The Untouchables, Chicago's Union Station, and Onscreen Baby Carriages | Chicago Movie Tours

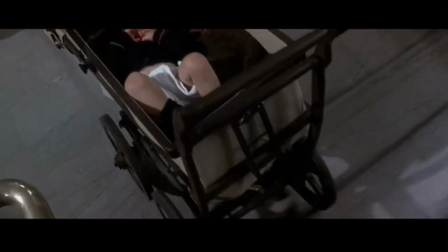In The Untouchables, Brian De Palma clearly pays homage to Battleship Potemkin.
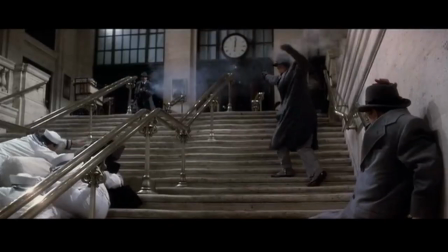But his editing style, and camera work for that matter, differ drastically.
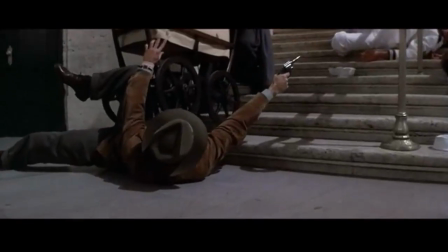Here, we know where each character is in relationship to the other and the baby on the staircase and we know the baby's fate.
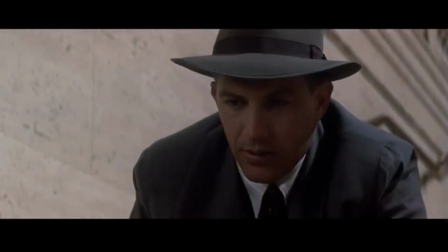We are theoretically more at ease with this viewing.
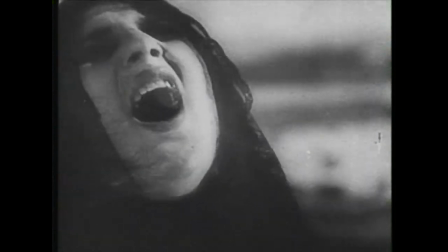Since Battleship Potemkin, several filmmakers have incorporated the baby carriage motif in their work,
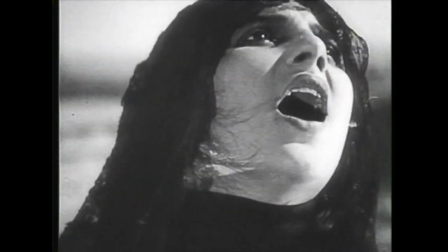some satirically and some terrifyingly. For For example,
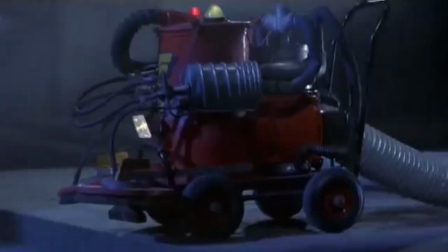the 1985 movie Brazil satirizes Battleship Potemkin's famous scene by replacing the stroller with a vacuum cleaner,
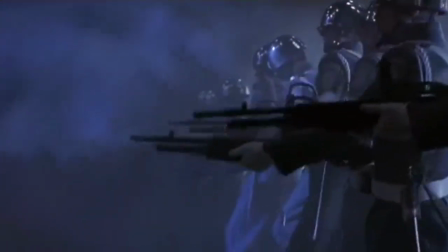suggesting its death is as tragic as that of an infant.
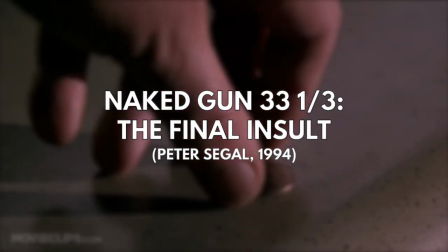As well, the 1994 American comedy Naked Gun 33 and a Third, The Final Insult,
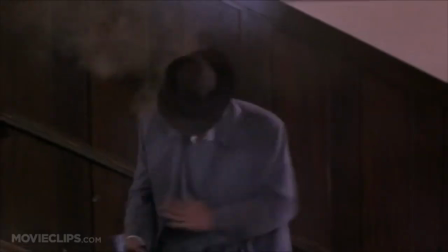opens with a parody of the untouchable staircase scene and therefore Battleship Potemkin's.
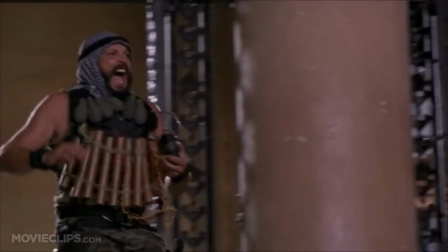As is the case with most film spoofs,
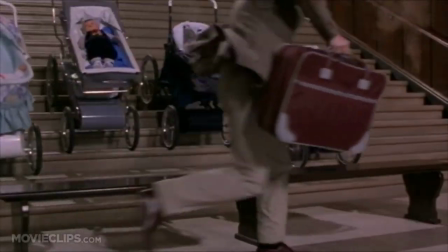several stereotypes are used in this sequence and it's always a bit odd to be reminded that O.J.
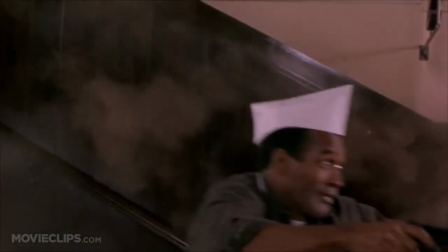Simpson once starred in movies.
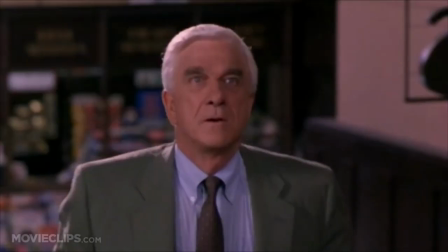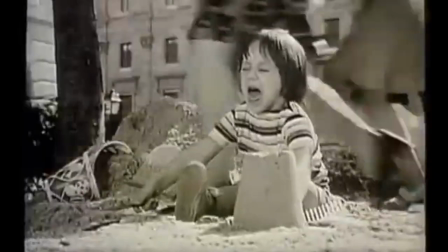A 1974 French TV commercial for a department store also parodies Battleship Potemkin.
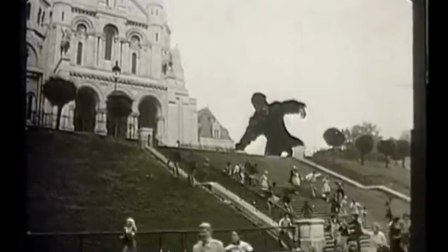A King Kong-like character rampages through Paris as a baby carriage rolls down a staircase.
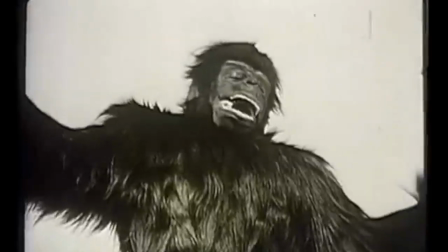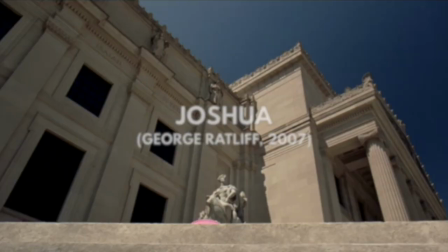Finally we see this motif repeated in Joshua,
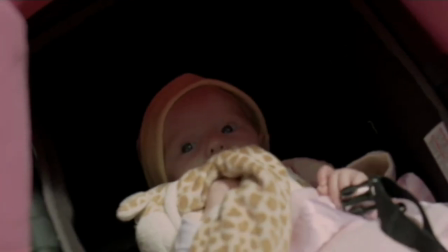a 2007 film about a nine-year-old boy who has murderous impulses toward his parents and his newborn sister.
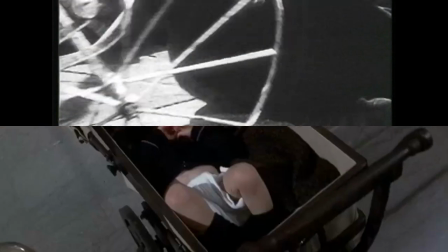Believe it or not, several more films and TV series for that matter incorporate baby carriages in dangerous situations.
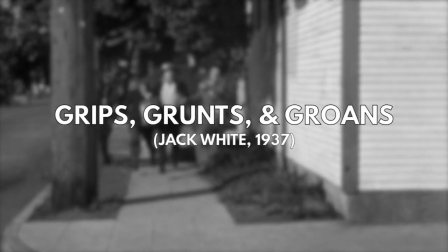In the film's short, Grips, Grunts, and Groans,
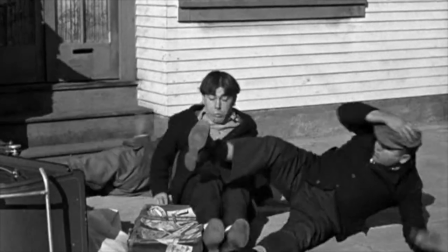the Three Stooges knock over a baby in a baby carriage and use the commotion of the two women panicking over it to hide from those chasing them.
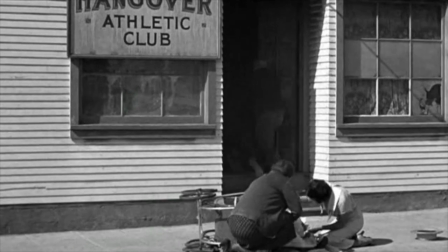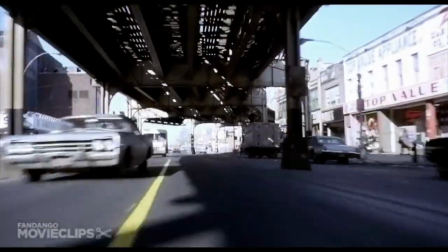The French Connection also features the motif during its chase sequence.
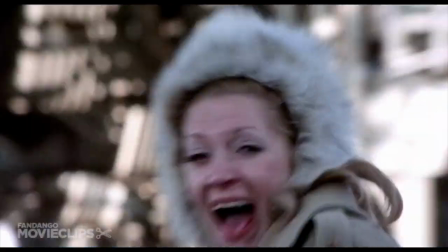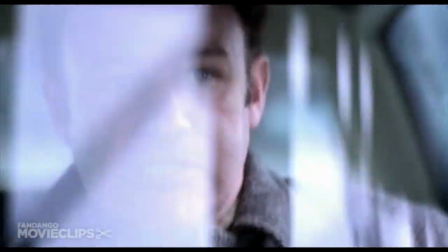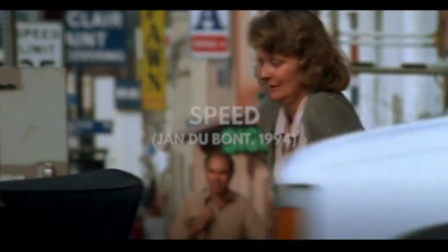The same goes for the 1994 thriller, Speed.
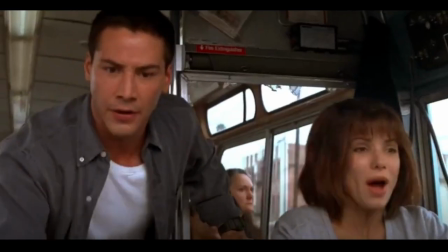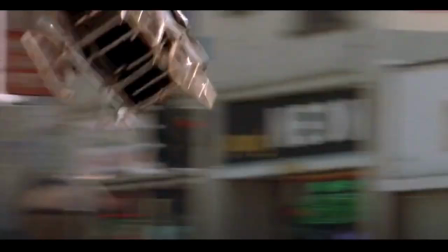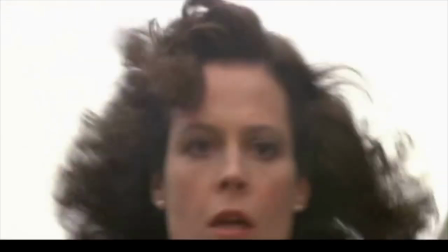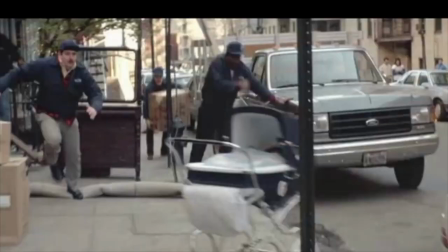And in 1989, Ghostbusters 2 opens with a runaway baby carriage through New York City traffic.
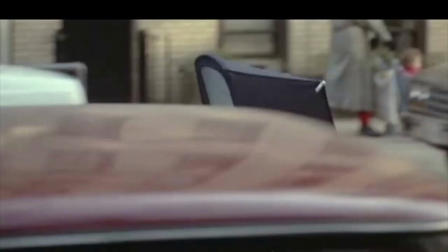That's my baby! Watch out!
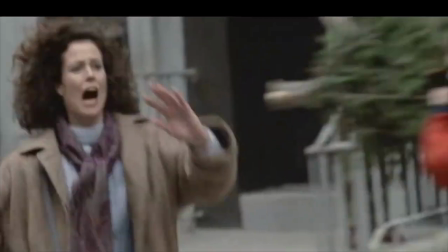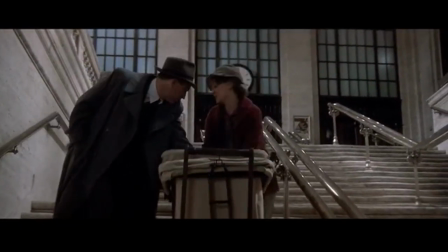Okay, so why do so many movies incorporate baby carriages in dangerous situations like The Untouchables?
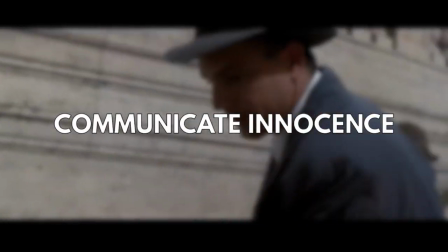Number one, it's a quick and easy way to communicate innocence. In general, babies automatically symbolize innocence.
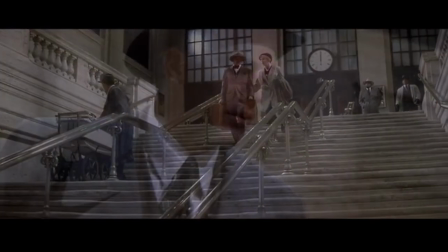Number two, perhaps, it's a quick and easy way to represent maternal love.
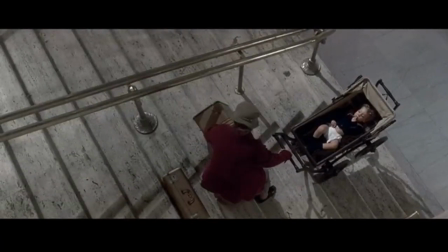After all, most of the baby carriages in these films have mothers attached to them.
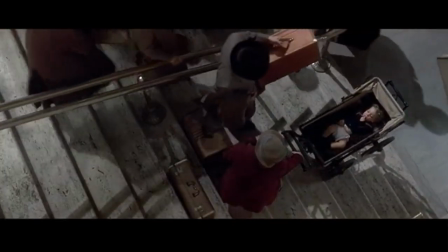That image immediately suggests to western audiences notions of caring and protection, whether that's justifiable or not.
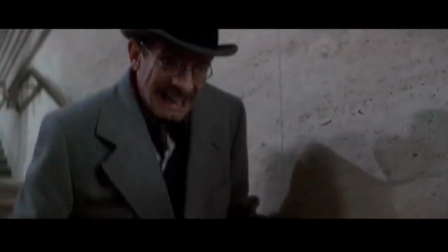And number three, it gets a visceral reaction from the audience.